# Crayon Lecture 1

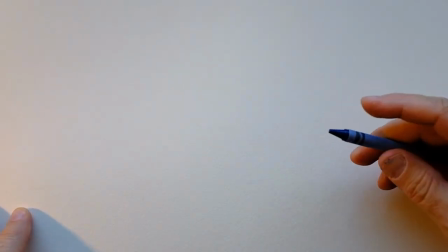0:07 Alright, welcome to this Crayon Lecture, and today we're going to talk a little bit about how to plan for animation.
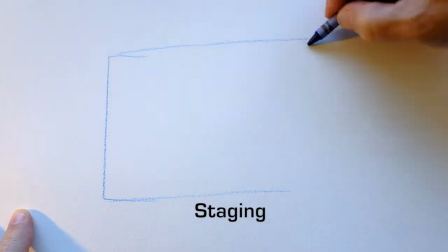0:12 The first thing, it seems kind of obvious, is that we want to determine what our aspect ratio is for our film screen, right?
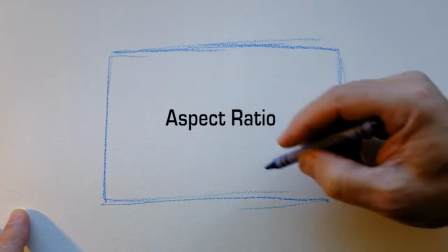0:20 And so an aspect ratio really is just the dimensions of height to width of a rectangle.
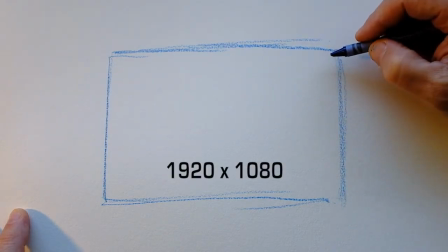0:28 And for our purposes, we're going to use
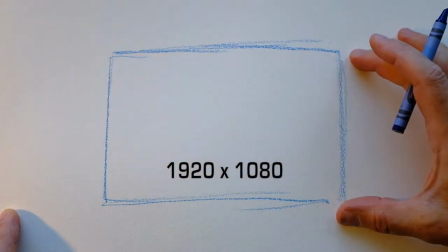0:32 1920 by 1080, and that's 1920 pixels wide by 1080 high, and that's an HD resolution.
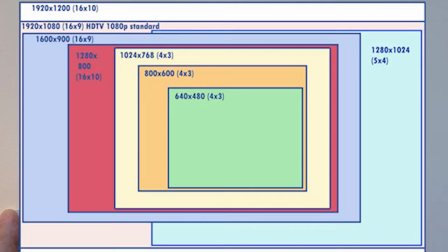0:40 But there are many different aspect ratios, and it's important to know, even though it just seems like a simple rectangle, what aspect ratio we're planning for as a primary consideration before doing any animation.
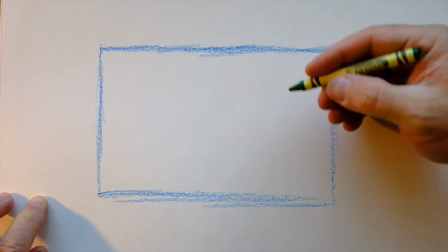0:53 So the next thing we do after we figure out the aspect ratio is we determine the path of action.
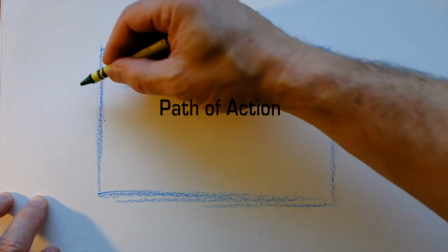0:58 And it's good to do this before we do any animating because the path can easily be adjusted if we don't like it.
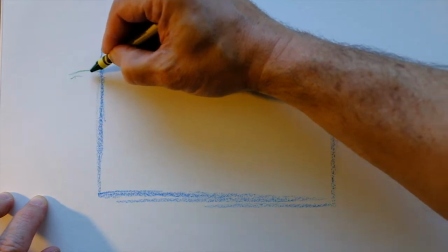1:03 So if I lay down how I want my ball to bounce, whoops,
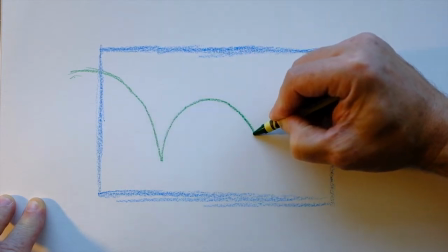1:08 I can determine its placement through the frame.
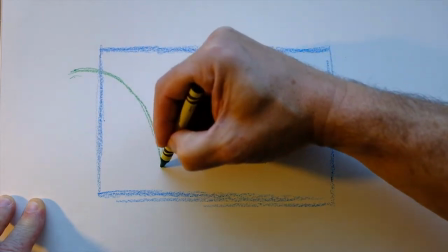1:12 And if I wanted to make this a little bit higher, I can, or lower, make some adjustments here.
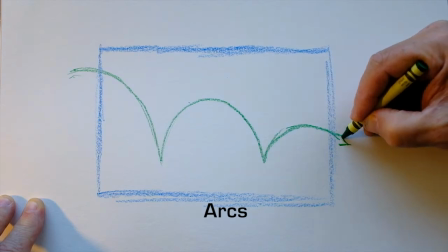1:18 I can do that before animating, because remember, animating takes a lot of work and a lot of
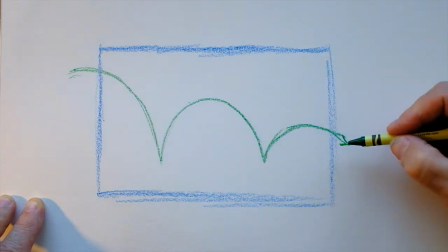1:24 time, so if we can get everything planned out in advance, then we cut down on the amount of time and work
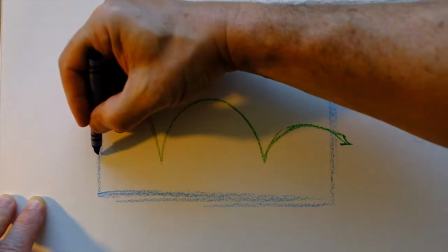1:30 necessary. Now here I'm just going to put in a little bit of floor, just give it a little ground where our ball will be.
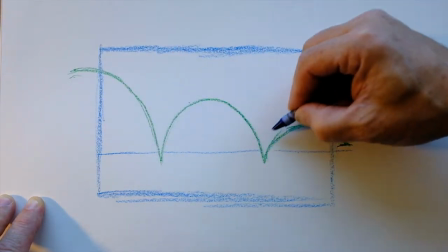1:39 Now, we're animating this going from screen left to screen right, and I used to have a teacher who would say, sing the piece.
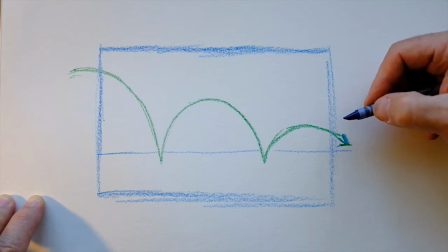1:48 And what does that mean? We go, oh, animation! Oh man, I can't believe how corny that was. No, we don't do that, but we can.
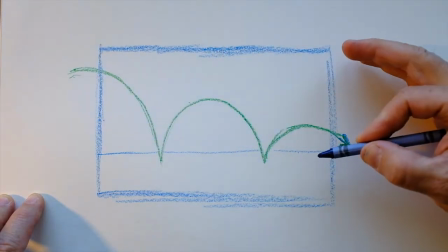1:56 We sing kind of the sound effect of the movement, and what the sound effect of the movement gives us is a timing.
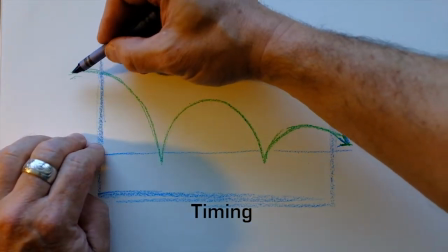2:03 We can do that with a watch, right? So how do you sing an animation? You go, if it's a bouncing ball, you go, doing, doing, doing.
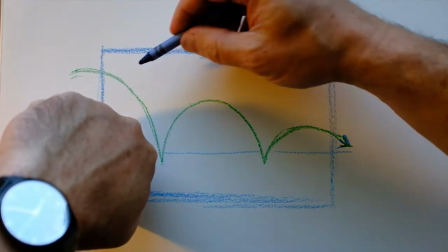2:11 And we have to get over ourselves because this is kind of goofy stuff. So then we could do that once we determine what the timing is that we like.
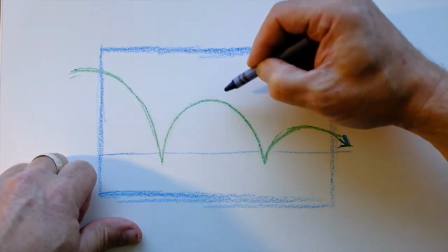2:19 We can look at a watch and go doing, doing, doing. So I think about a second and a half.
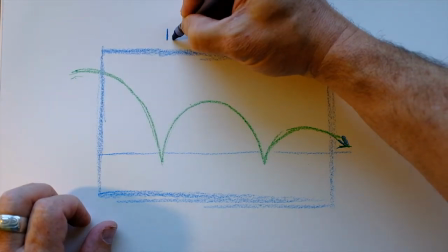2:25 So 1.5 seconds
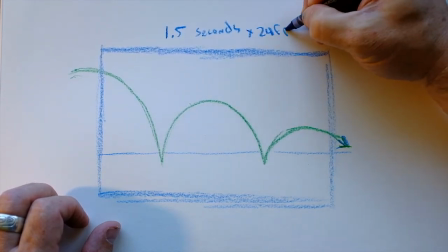2:30 times 24 frames per second is how many frames?
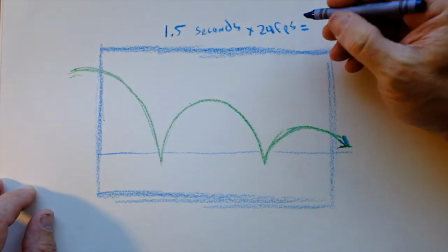2:39 Well, obviously 24 plus half of 24 is 12. That's 36 frames.
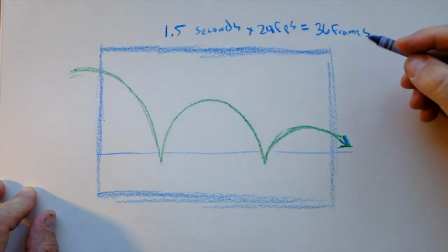2:46 And that 36 frames gives us the 1.5 seconds that we have.
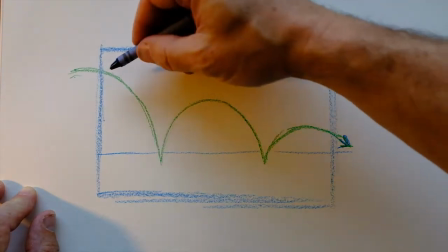2:52 So then, once we determine the timing, we know a couple things.
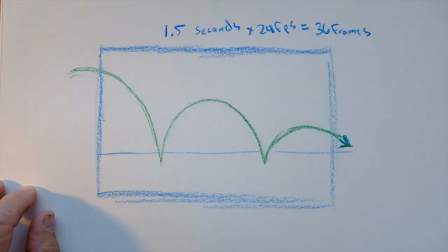2:57 We know that, let me get a different color here.
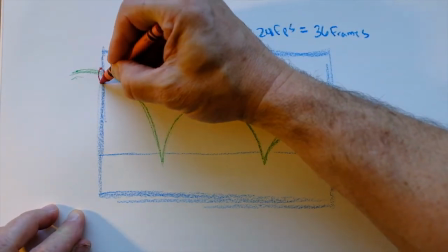3:01 We know that frame 1 is going to be about here, and frame number 36 will be here.
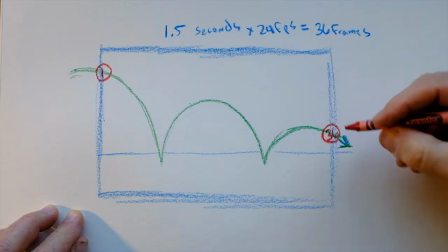3:10 And this is pose-to-pose animation, and it gives us our keyframe poses.
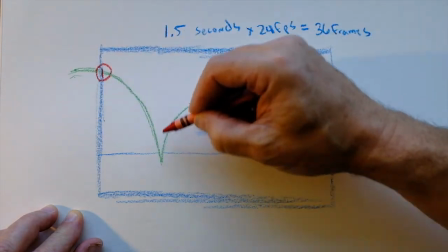3:15 And then what we have to do is determine where the
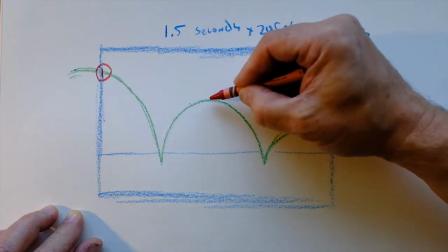3:19 numbers 18 are, like the halfway point, which probably wouldn't be right in the halfway because things would diminish a little bit, or would it?
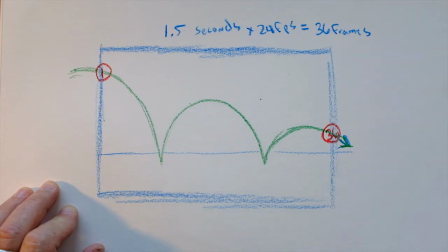3:26 And then we have to make those decisions. Part of your job is to determine how to get the ball on there, and I'm not going to give you all those answers, but remember,
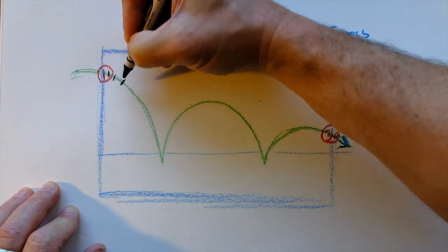3:33 when we're dealing with physics, we're going to have this positioning of the ball getting progressively further apart
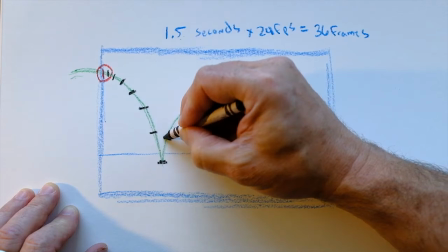3:41 as it picks up velocity, and then as it hits ground, it will be kind of fast,
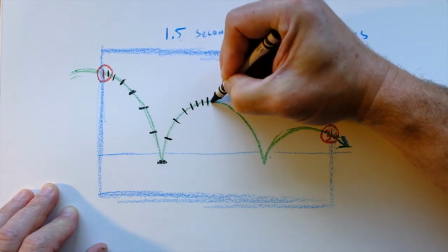3:48 but then it will slow down as it reaches the top of that arc, and then progressively further again apart,
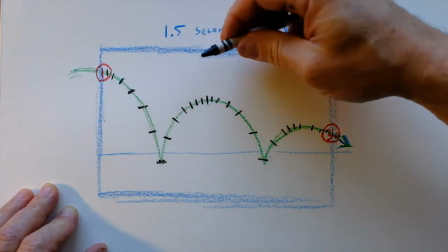3:57 and so on. Because if they're all spaced evenly, remember, you're going to get kind of this, but we want doing, doing, doing.
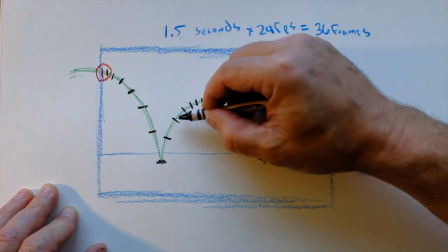4:05 We want it to hang up here a little bit longer, so we'll space the drawings closer together.
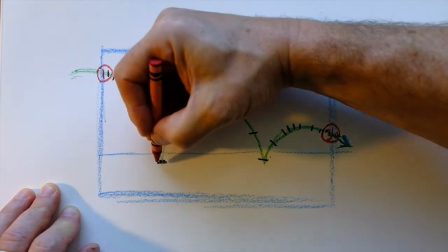4:10 Remember that we talked about squash and stretch, so we could put impact drawings here.